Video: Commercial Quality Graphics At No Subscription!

Now in my opinion, it's these kinds of little touches that separate professional editors from drag and droppers.
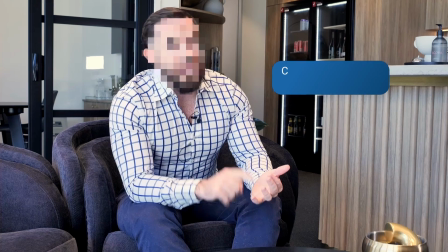503s
And if we would just have a look at the shot as it is right now, you'll find that it's pretty plain and pretty boring. Just to give it a bit more dynamic energy for this kind of commercial, I'm going to create some dynamic zooms using an adjustment clip.
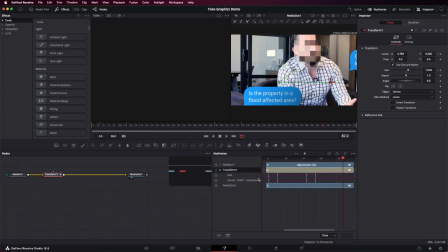516s
Here's what we've pre-made before. Essentially, it's just a single transform node with keyframes happening at the specific times that the text message is getting displayed.
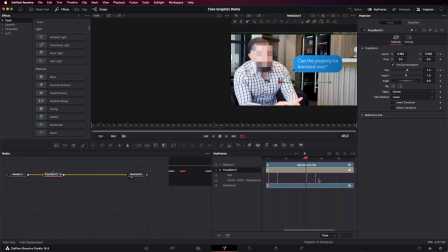525s
And we're just using a smooth zoom with motion blur turned on.
Can the property be knocked over? Is the property in a flood affected path?
So the next shot we are working on is similar in that it's a simple graphical text element popping out of a laptop.
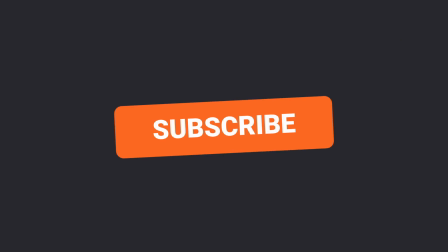538s
So we followed the same procedure as before. This time I'm choosing TOCO social media 06. But now I really want to make it clear that this message is popping out of the computer with this camera movement.
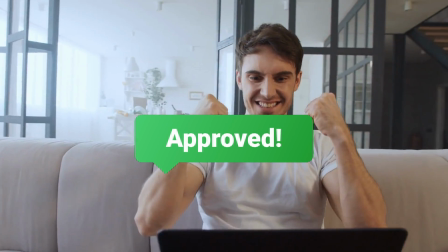550s
It's a bit hard to tell what's going on and where's what's supposed to be. The solution is to attach the graphic to the computer.
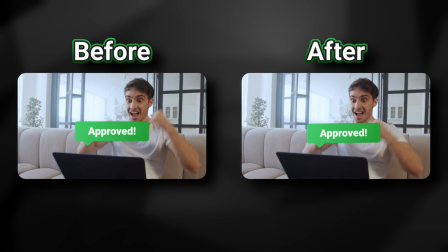556s
So here's how to track and add motion graphics to moving elements. Step one is to add a planar tracker to the shop.
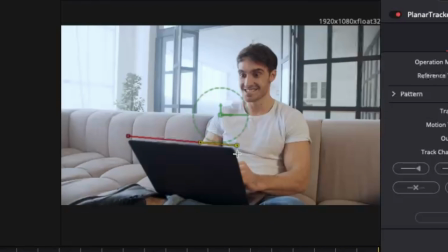563s
Draw a shape roughly around what you want to track.
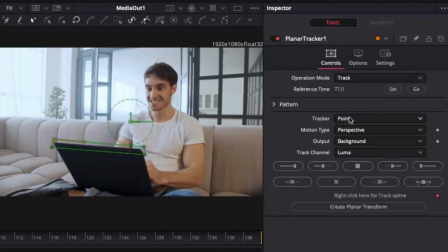565s
Drag your playhead to the beginning, set the reference time, change the tracker to a hybrid point slash area, change the motion type to translation and rotation.
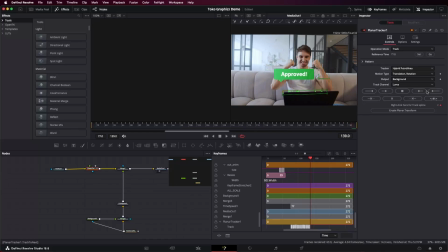573s
Press the play key to begin the tracking. This will take a moment, but once it's done, we can export a planar tracker.
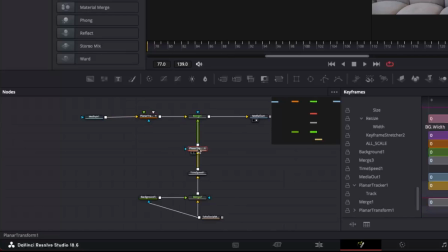580s
Now we can simply add this planar tracker to our already created graphic, line up the position and there you go. Just like that, it's now attached to the computer. But let's not stop there. Let's also add a drop shadow to really paint where this graphic is in space.
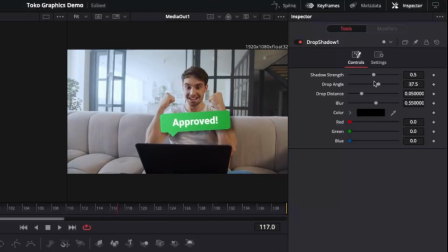594s
To do this, we can simply get the drop shadow node and add it after the planar tracker. And I'm going to roughly match the darkness and position based on the shadow I've spotted on the couch. Now technically, most would look at this shot and go, we need the shadow to stop after the couch.
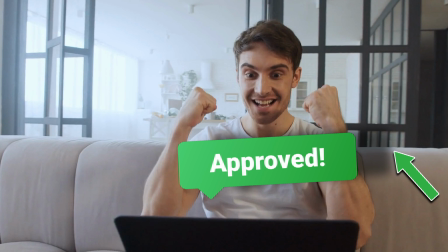608s
So we need to manually cut out the shadow or roto out the couch and have the shadow drop away. And that's technically correct. But manual rotoscoping or even using magic mask in this situation would take quite a bit of time and there's no guarantee it'll look good. And the difference between success and not isn't how much you get paid, but how much you make over time. So finding quick solutions to make a shot work is paramount to your success. So here's how I made this shot work as quickly as possible.
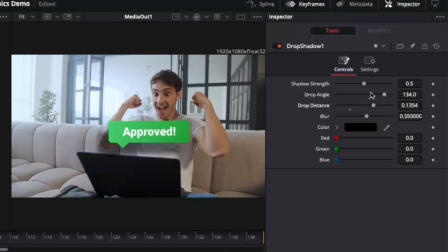635s
You take the drop distance slider and increase it until the drop shadow is fully over the couch and shirt. And that's it. Just like that. We could have spent a whole 20 minute tangent in real life and it would have taken a minute to explain on here how to do a rotoscoping effect and cut the shadow out so that it's cutting off from the couch. But instead we were able to do that whole tangent of 20 minutes of work in a second by just choosing to make the drop shadow slightly lower.
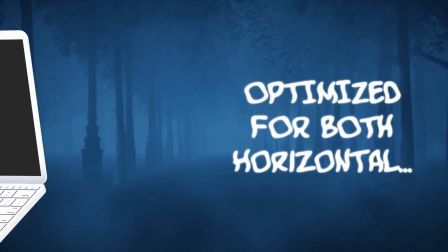662s
And that's some of the key thinking that's helped me achieve better margins on the projects I work on. And finally, there's this commercial I made for my Halloween text pack for snap captions. And here I wanted to focus on the devices section. Now I'm not going to go as deep as I did with the previous videos, as this was really easy.
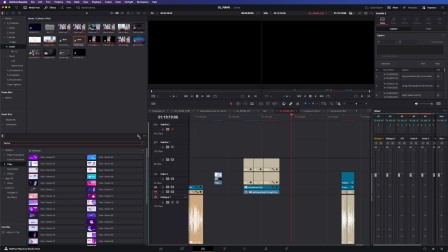678s
I chose my preferred device animation from Toco's pack, dragged it onto my timeline,
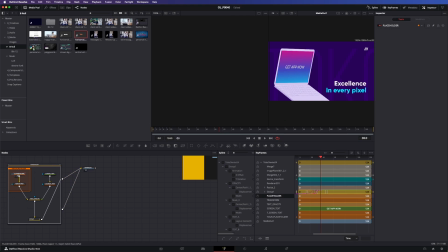683s
opened it up in Fusion, added my footage into the device screen, and it was easy as that.
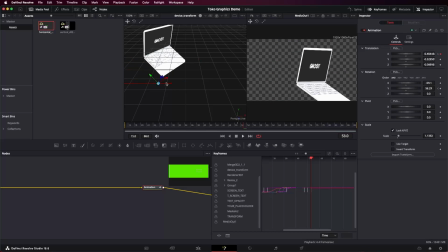688s
Now, if you're an advanced user, you can dive deeper into these shots, such as reposition them in 3D space, add depth of field blur, or even change the device colors. But we won't need to go there now. It's just nice to know that you can if your job requires it. Now you've seen what this pack is capable of. I think we should go over if the cost is worth it. And if we're looking at costs, then the first thing we should look at is its licensing agreement.
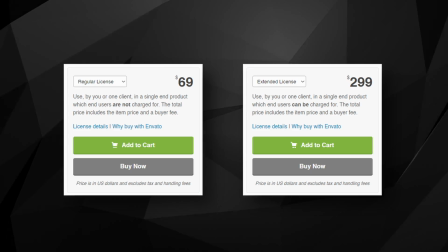712s
So if you're thinking about buying Toco graphics, you'll see there's two licensing options, the regular license and the extended license.
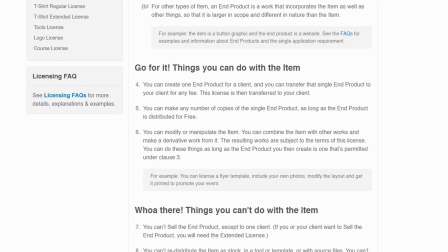718s
Now reading the terms and conditions had me very worried.
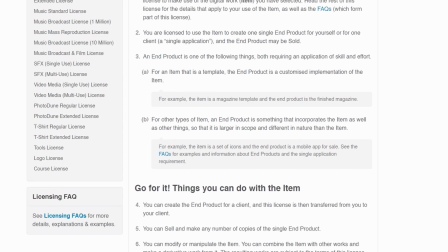721s
I was interpreting the legalese to mean that I would need to buy a regular license for every project I worked on. And this obviously makes it go from an awesome deal to pretty horrible. And I reached out to my contact who told me about TocoGraphics and he explained that it was a common misconception.